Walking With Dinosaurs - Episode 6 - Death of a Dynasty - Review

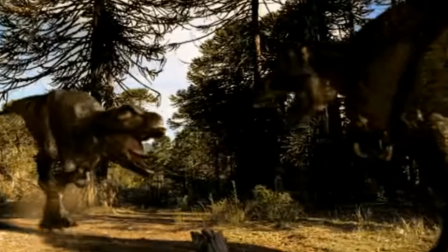(8:24)
We then see the female T-Rex scare off her mate so she can lay her eggs in the near future.
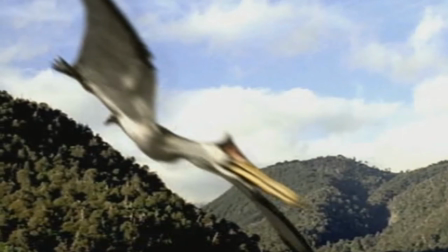(8:29)
In the next scene we are introduced to one of the most problematic animals in the series, the Quetzalcoatlus.
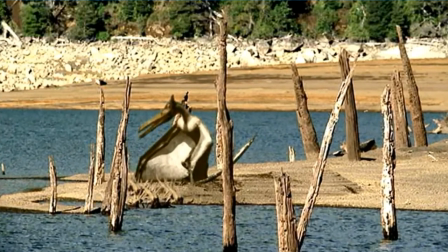(8:36)
Firstly, it is obviously just a slightly altered Ornithochirus model, even using the same sound effects.
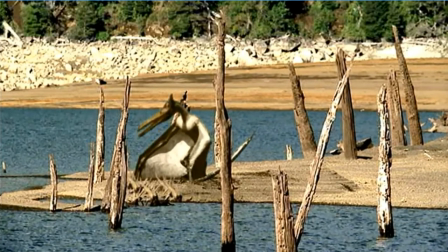(8:42)
Secondly, the model doesn't resemble Quetzalcoatlus much at all, with the head being entirely the wrong shape.
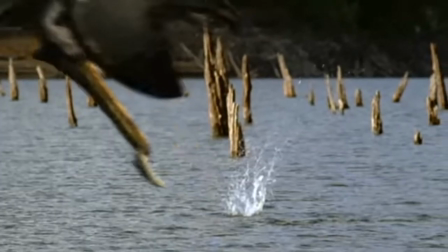(8:49)
Thirdly, it is portrayed as Episcopor, whereas Quetzalcoatlus is thought to be more of a terrestrial predator.
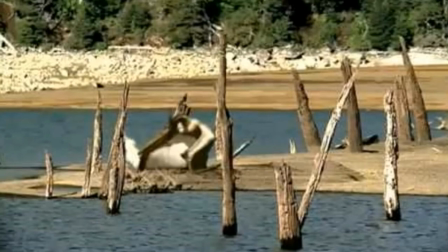(8:56)
Fourthly, the narration states that pterosaurs are rare now as they are being out-competed by birds,
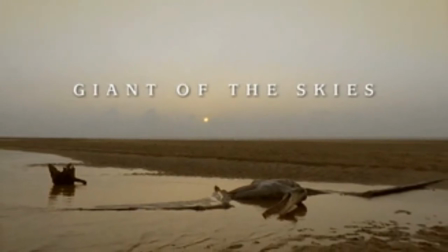(9:01)
a notion that was first hinted at in Giant of the Skies, but now has little support. Finally, albeit a nitpick,
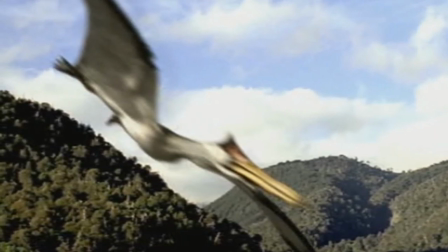(9:09)
Quetzalcoatlus isn't known from Hell Creek, but there are pterosaur remains known from there that may belong to Quetzalcoatlus.
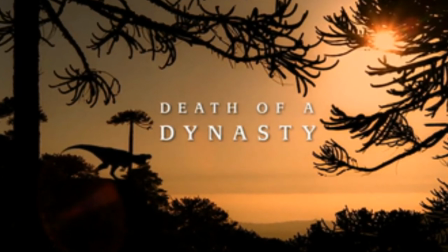(9:15)
Whilst it does exemplify another dynasty meeting its death, in this case, Pterosaurs, it just feels so lazy and shoehorned in.
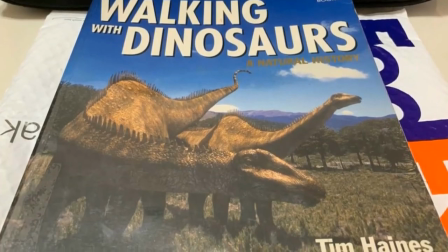(9:24)
And I just wish the orange crocodile would have pulled him under the water like it did in the book, as I think that would have been a more fitting way for it to go personally.
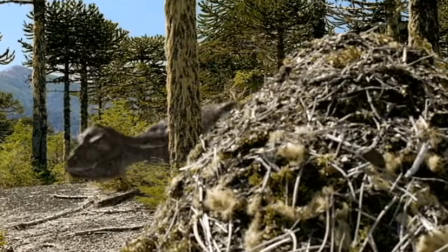(9:31)
A few months later, the muttered T-Rex has made a new nest and is keeping watch, scaring off scavengers like Dromaeosaurs and the ever-present Didelphodon.
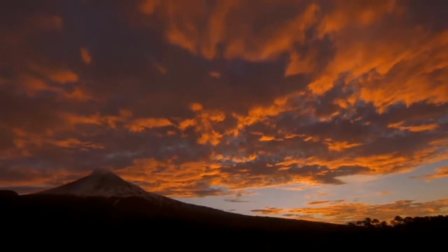(9:40)
We then see a deceptively beautiful volcanic sunset before an ominous meteor shower,
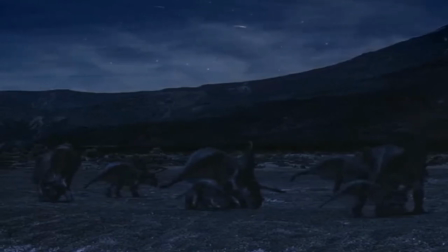(9:46)
unbeknownst to the dinosaurs, the vanguard of a giant meteor. A herd of Taurosaurus are being harassed by a pair of Dromaeosaurs.
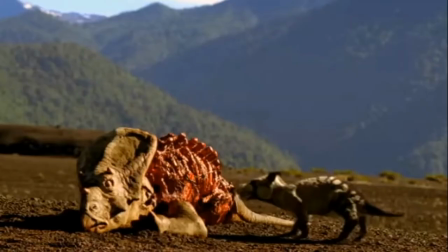(9:54)
They attack a juvenile in the moonlight, and the next day we see the young dinosaur didn't make it,
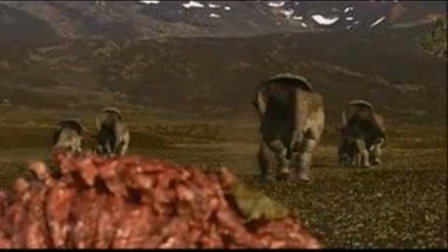(9:59)
as his carcass is scavenged by Didelphodon, as the narration explains that too few dinosaur young are being born in this poisoned world.
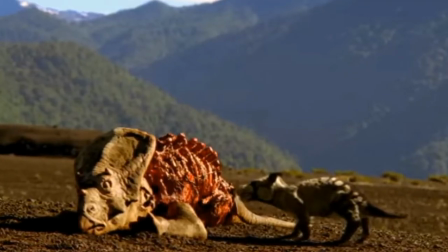(10:08)
Meanwhile, the Didalphodon are thriving on the dwindling behemoths, further foreshadowing their future success and the end for the dinosaurs.
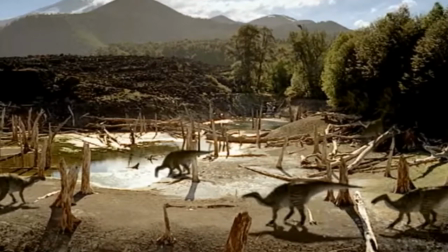(10:17)
In the next scene, the Anatotitan herd finally reaches what appears to be salvation in the form of a swampy island of greenery.
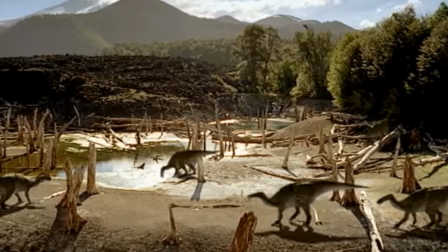(10:25)
Yet, in a sad ironic twist, it is anything but.
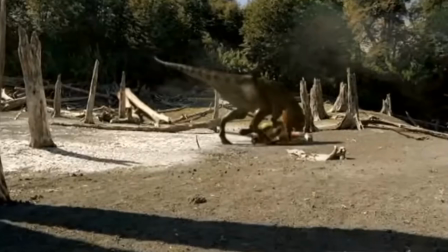(10:28)
The orange crocodile from earlier start to approach only for the female tyrannosaur to leap out of nowhere and ambush an unlucky hadrosaur.
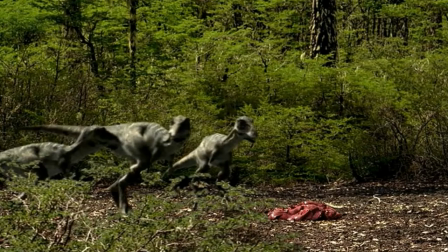(10:36)
We then see that only three of her eggs have hatched and hatchlings eagerly await for food from her.
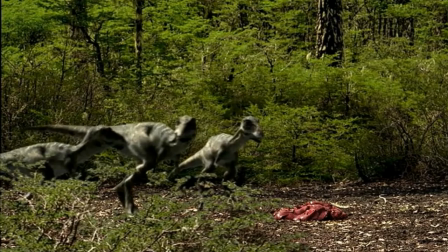(10:42)
We see one is picked on and probably killed by the others and I really like this speculation as it is depressingly common in nature.
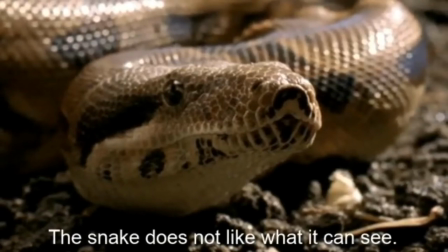(10:50)
We then see a snake stalking the chicks and I like its inclusion as similarly to the inclusion of mammals,
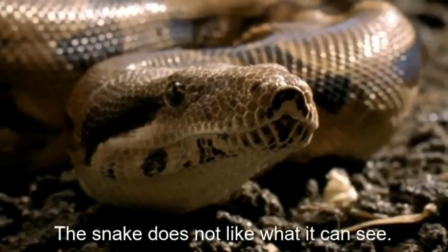(10:56)
having more modern animals both helps the audience believe this world is real, or at least was real,
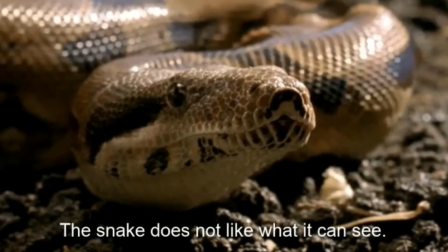(11:03)
and it also shows how a more modern age is on the horizon as the age of the dinosaurs nears its end.
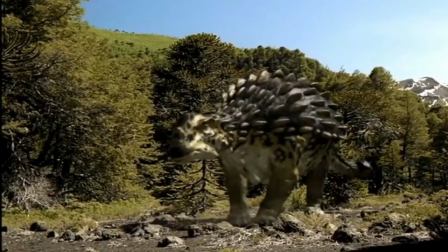(11:10)
Whilst the Tyrannosaur chicks pester the snake, an Ankylosaurus approaches and the mother must take action,
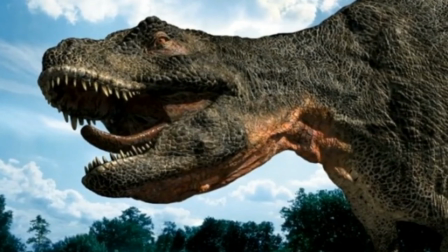(11:16)
and I like the narration states that she would normally retreat rather than unrealistically fighting every animal.
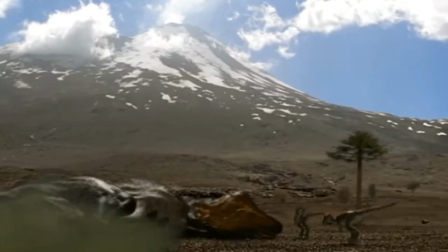(11:23)
We then see her take a lethal blow from the ankylosaurs tail club, and the mother dies with her chicks waiting for her to wake up, to no avail.
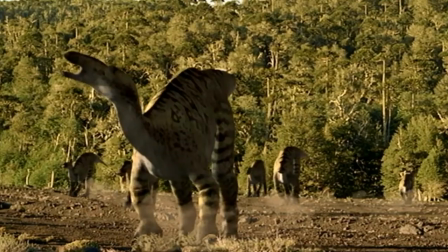(11:32)
Finally, the narration teases how the fate of all giant dinosaurs is sealed,
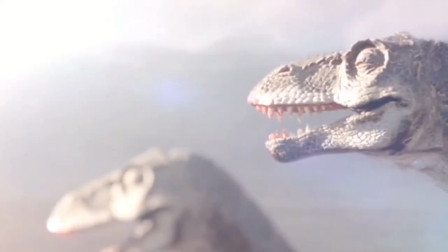(11:38)
as the giant meteorite strikes the earth with a giant flash of light,
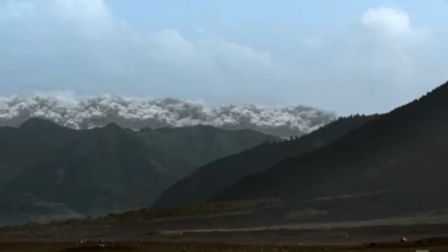(11:43)
followed by shock waves, and lastly, the immensely powerful blast front that obliterates almost everything in its path.
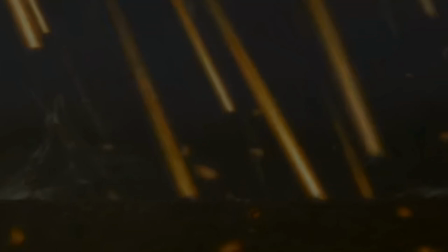(11:52)
A rain of fire heralds the end of the age of dinosaurs and it is genuinely sad seeing the dinosaurs go after bearing witness to their journey from beginning to end.
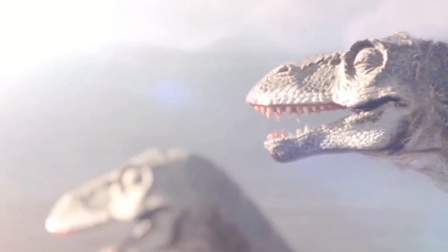(12:04)
I do however wish the extinction scene had been more developed as it does feel rushed and a bit tagged on at the end.
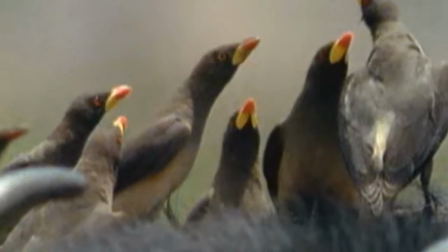(12:11)
Regardless I really like the ending where we see that the modern descendants of dinosaurs are still with us, the birds.
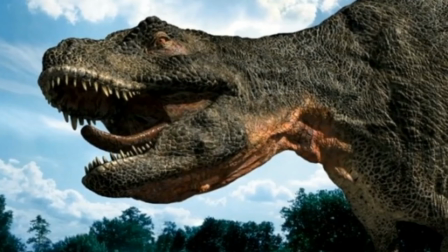(12:18)
Overall, whilst I firmly believe there is no such thing as a bad episode of Walking With Dinosaurs,
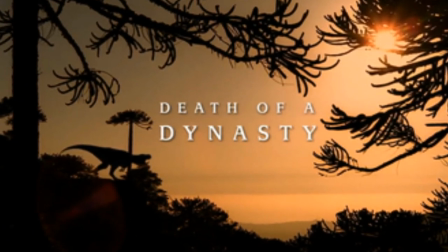(12:25)
Death of a Dynasty is probably my least favourite of the lot, as I feel it has the most issues in terms of story and creature models.